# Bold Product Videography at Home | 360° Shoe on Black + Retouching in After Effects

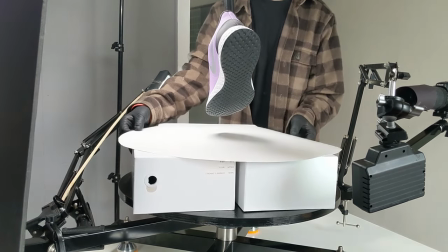As long as we can zoom in and salvage a black perimeter on the shoe that's okay and we'll touch on that in post-production in after effects
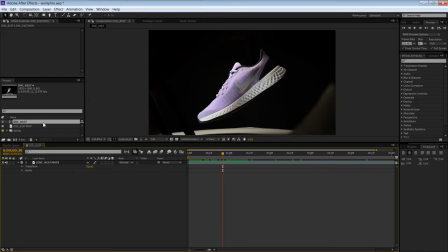all right guys here we are inside of after effects and we've dragged our clip in and after effects is a little bit like photoshop for video if you're not familiar with it it's going to help us get our clip on a pure black background which is already pretty much done in camera we just need to crop
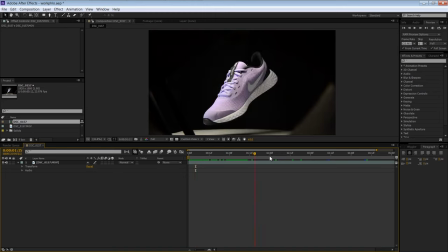it out which will just take a second so we crop this to one infinitely loopable 360 which is kind of useful kind of like a gif and let's just bring in a black layer behind all of this and then we'll crop it crudely.
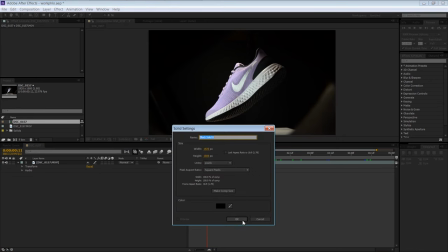So Ctrl Y is the shortcut to make a new layer. And I'm going for black. And just like Photoshop, we have to stack these.
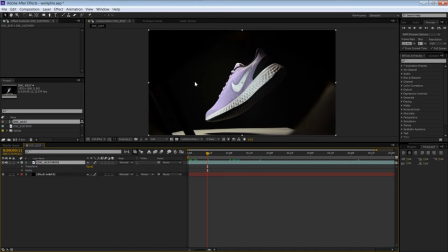So I'll put the black on the bottom. And then for my clip here, I need to make a crude mask. Let's use this rectangular mask up here. So a mask just controls what is visible. And I'm making a full size mask. So I'm grabbing everything. And then I'm going to tweak it a bit.
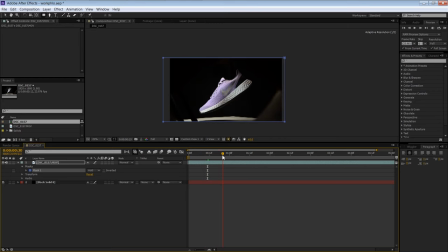So I need to find the frame where the shoe goes to the left the most like that. And then I want to grab these nodes, these adjustment nodes, and I just want to choke off the mask.
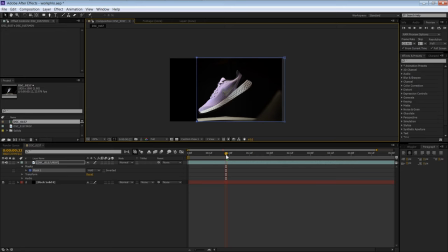So we're just showing a little buffer around the shoe. So I'm going to go to each frame where it's kind of at the extreme here at the right. And I'll grab these and holding shift, I'll just drag them over for a straight line. So let's bring out a curves effect.
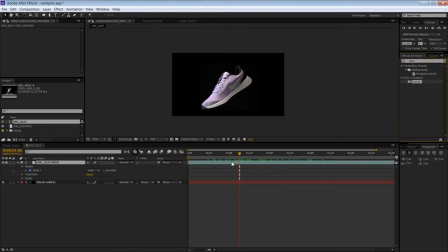I'll drag that right on our layer.
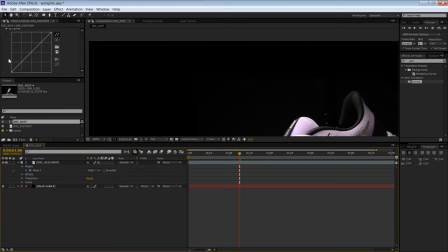and we just want to get this off of gray onto black so I'll do the most minimal adjustment I have
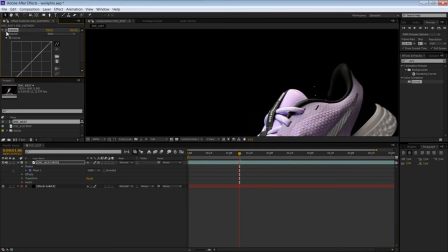to here which should just be a little breadth of a tweak and
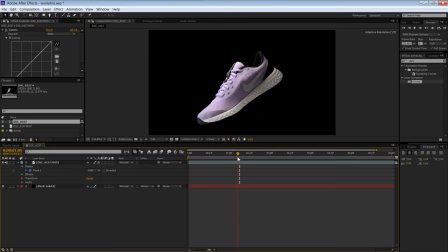that's great so now we're on a black seamless and it's a lot stronger and we can start brightening up small parts of the image for example now that we're on a black background we can use an upward curve which is really useful because it won't affect anything that's pure black but it'll brighten the data on the shoe So if it's kind of underwhelming,
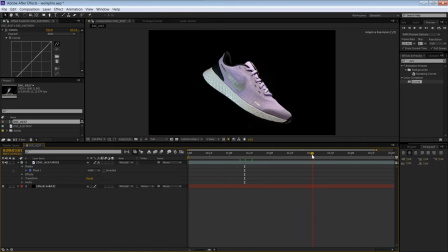we can tweak it a little bit. Like for example, this side over here has a bit of a brighter fill than the left side when it came around here. So let me apply a small brightening effect here. So let's make a new layer, layer new adjustment layer. So that just makes an invisible layer that I can apply adjustments to as it's named.
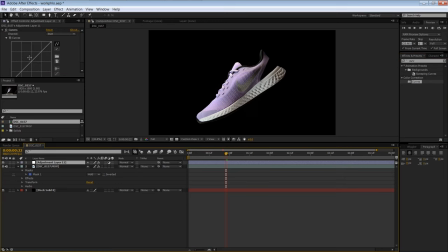So let's drop curves onto that. And I'll put a brightening effect on this curves layer. Now I don't want this to apply everywhere all the time because the front of the shoe is already a little hot so I want to make this effect only apply to the body of the shoe and not the tongue of the shoe.
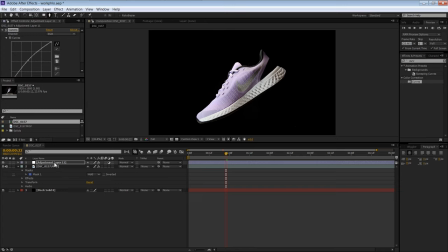So a way I could do something like that is get on my pen tool and just like we masked the layer before I'm going to mask this layer quite crudely just around the bottom of the shoe and I'm going to exclude the tongue.
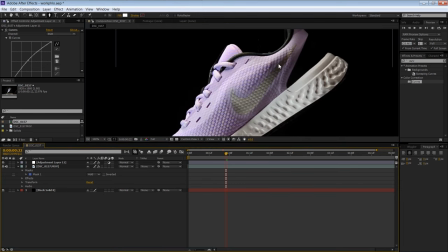Now that creates a really hard line that I don't want.
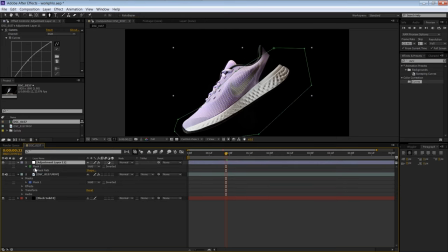I So I'm going to go to my adjustment layer, hit M, which shows you the mask properties. And in this dropdown, there's one of them called feather. I'll increase that feather to maybe 20 pixels, which is going to blur the effect a tiny bit.
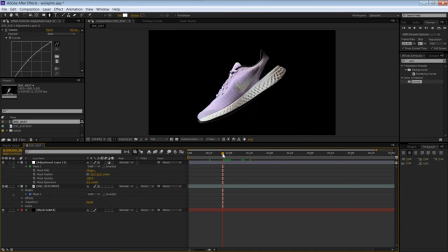Now, since we'd like this effect to only align at this part of the image when it rotates around this certain area, I'm going to achieve that with opacity. You can hit T to bring up opacity of an effect. So if I bring this to 0%, obviously it's going to disappear.
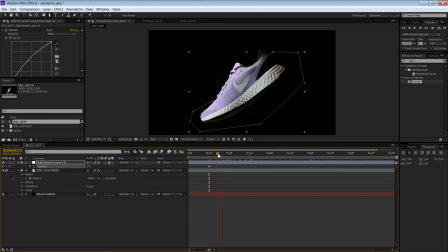So I'm going to save that keyframe 0%. and then only as the shoe goes fully sideways am I going to crank that baby up to 100 and then again as it rotates away I'll go back down to zero so basically that effect just shows up strongly as it goes in the middle and
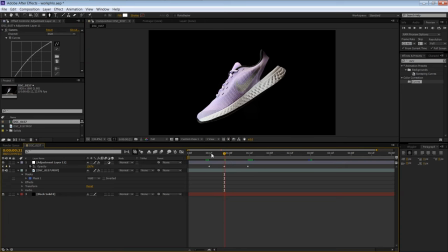it's real subtle I'll make it even more intense so you can see what's happening but as we rotate here it brightens up on the side and then it goes away that's extremely subtle but you can notice it on and off it does make a discernible difference and because we're on a black background
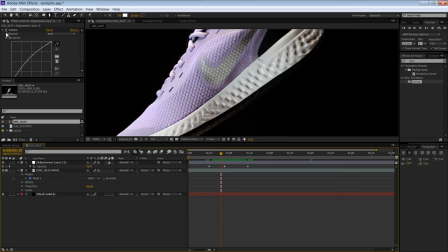it does so seamlessly and it can just help lift up an area that kind of was underwhelming in camera and just make it a little more even with its counterpart.
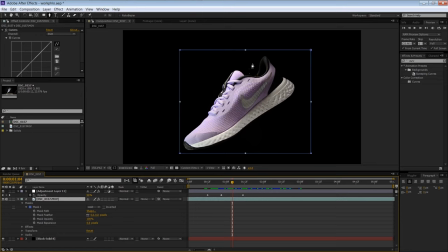I think the last quick tweak I'll make is on this mask here just like we applied feather to that effect.